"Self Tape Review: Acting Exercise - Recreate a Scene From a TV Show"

So thank you for doing that. Let's look at the next one of these. Natalia sent us a couple of short tapes.
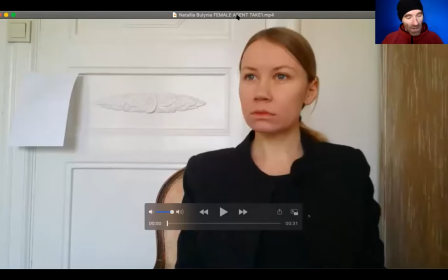(8:30)
This was the email. It was, I've got to pull it up, but it was like a secret agent. I guess they need a lot of Russian secret agents because Natalia has shared a lot of these.
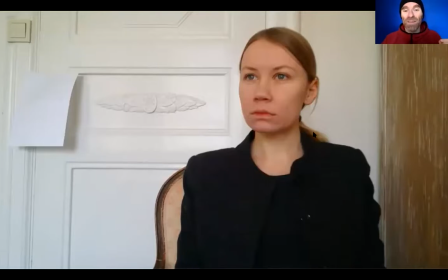(8:49)
Has shared a lot of these secret agent tapes. A secret agent, secret service agent from Russia, covert, watchful, on the ball. Covert, watchful, on the ball. And so that was the note from casting on this.
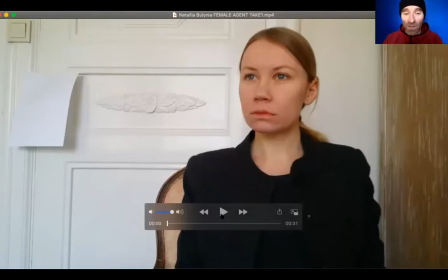(9:02)
This was something that they sort of sprang on her last minute. It's a single line of dialogue. So this is a real audition with just a single line of dialogue. You can see that she has creatively put a piece of paper over top of what I assume was like a fancy doorknob here.
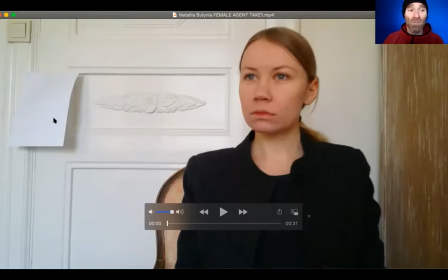(9:16)
Probably because she looked at it and she was like, man, that fancy doorknob is drawing a lot of focus, or I'm looking at the doorknob instead of looking at my eyeballs. Now, if if you were editing this in a movie editing program, it would be really easy to just take just this part,
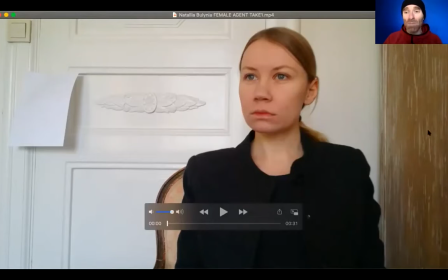(9:36)
and just cut in to like the actual medium close-up of head, down to just below the armpits. You do that in iMovie. I'm sure it's possible in Windows Movie Maker. It's actually very, very straightforward. And that would, then I wouldn't be looking at this piece of paper. I would be looking even more, at Natalia.
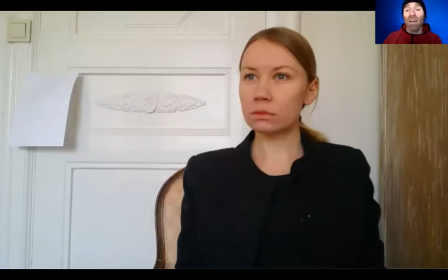(9:53)
So that's a technical thing, but we've got eye light, We've got sort of, I assume, as neutral a background as she's got where she is. The wardrobe's great, right? Like Russian Secret Service agent, dressed professionally, hanging out in the airport. Like we, get it in 1 second.
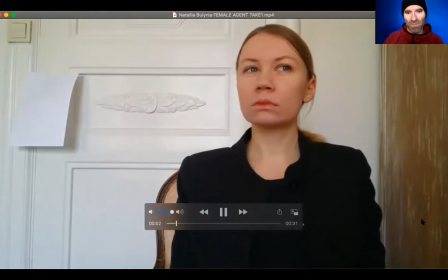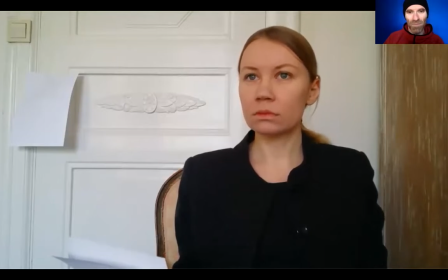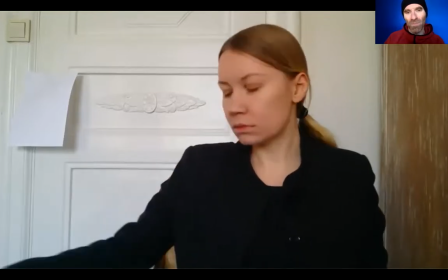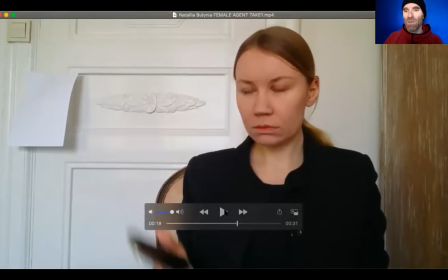(10:31)
Now, all of that rustling, it says that she was reading a magazine or on some kind of device.
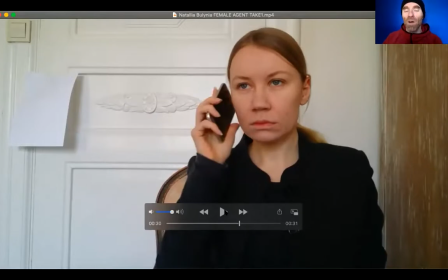(10:38)
Sorry, Natalia, there we go. There's a slightly more flattering freeze frame. All the rustling of paper, because it was right close to the microphone, problematic, especially because there's no need to look at the script there, because it's just the one line.
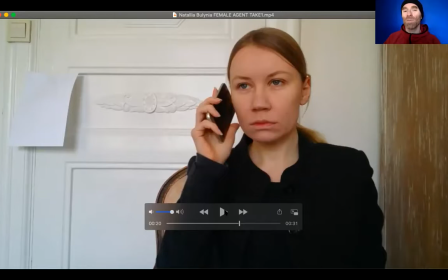(10:51)
I would say that what would make the most sense for this is to really like start with your phone in your hand, sort of have it just barely in the shot, glance at it, and mostly be watching the crowd. Because mostly it's about like, I'm on my phone, but really I'm alert and watchful, is what it says in the breakdown.
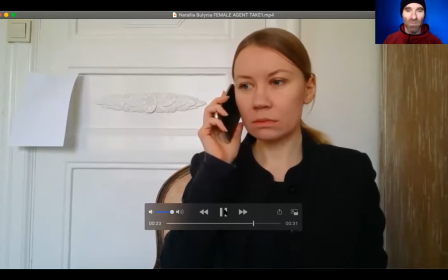(11:10) Объект на месте. Приступаем.
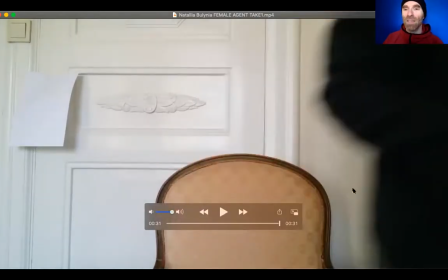(11:18)
And our line is something like, he's at gate 3, we have to hurry.
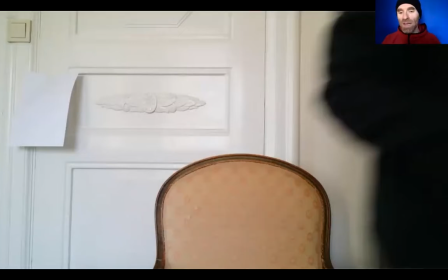(11:22)
And so we've got this like utterly stripped down, like sort of very clean, clear one. And it is, it's like, it's very honest. I'm going to show you her second take,
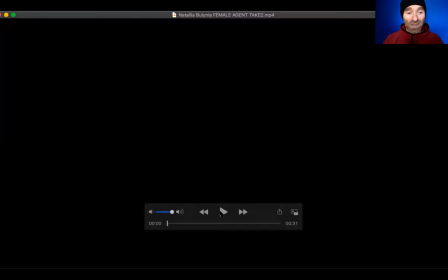(11:34)
mostly so that you can see that it is almost identical to the first one.
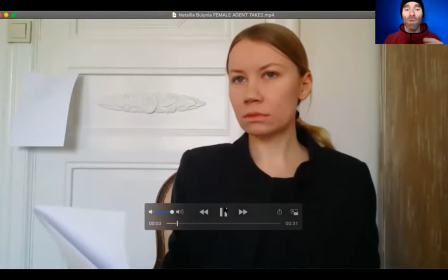(11:39)
So so I've already talked about the framing, and the papers, in the script, which I think are distracting and also, make sound, when she puts them down. They're the alertness, the sort of like watching people go by.
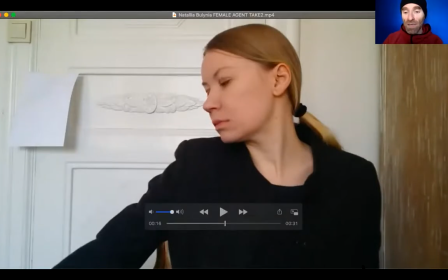(11:55)
Something that might be helpful there is to cross frame, right? So if I was coaching this, and we were taping it, then I might say, start on this side of the camera and like watch somebody go to this side of the camera. Okay, that's not them. Back to the thing, right? And maybe you'd only do that once, but that would tell the story like even more clearly. Like I'm checking people out, and I'm just, no, I'm on my phone. I'm not checking people out. Yes, I am. Maybe there's something like that that tells the story a little bit more clearly.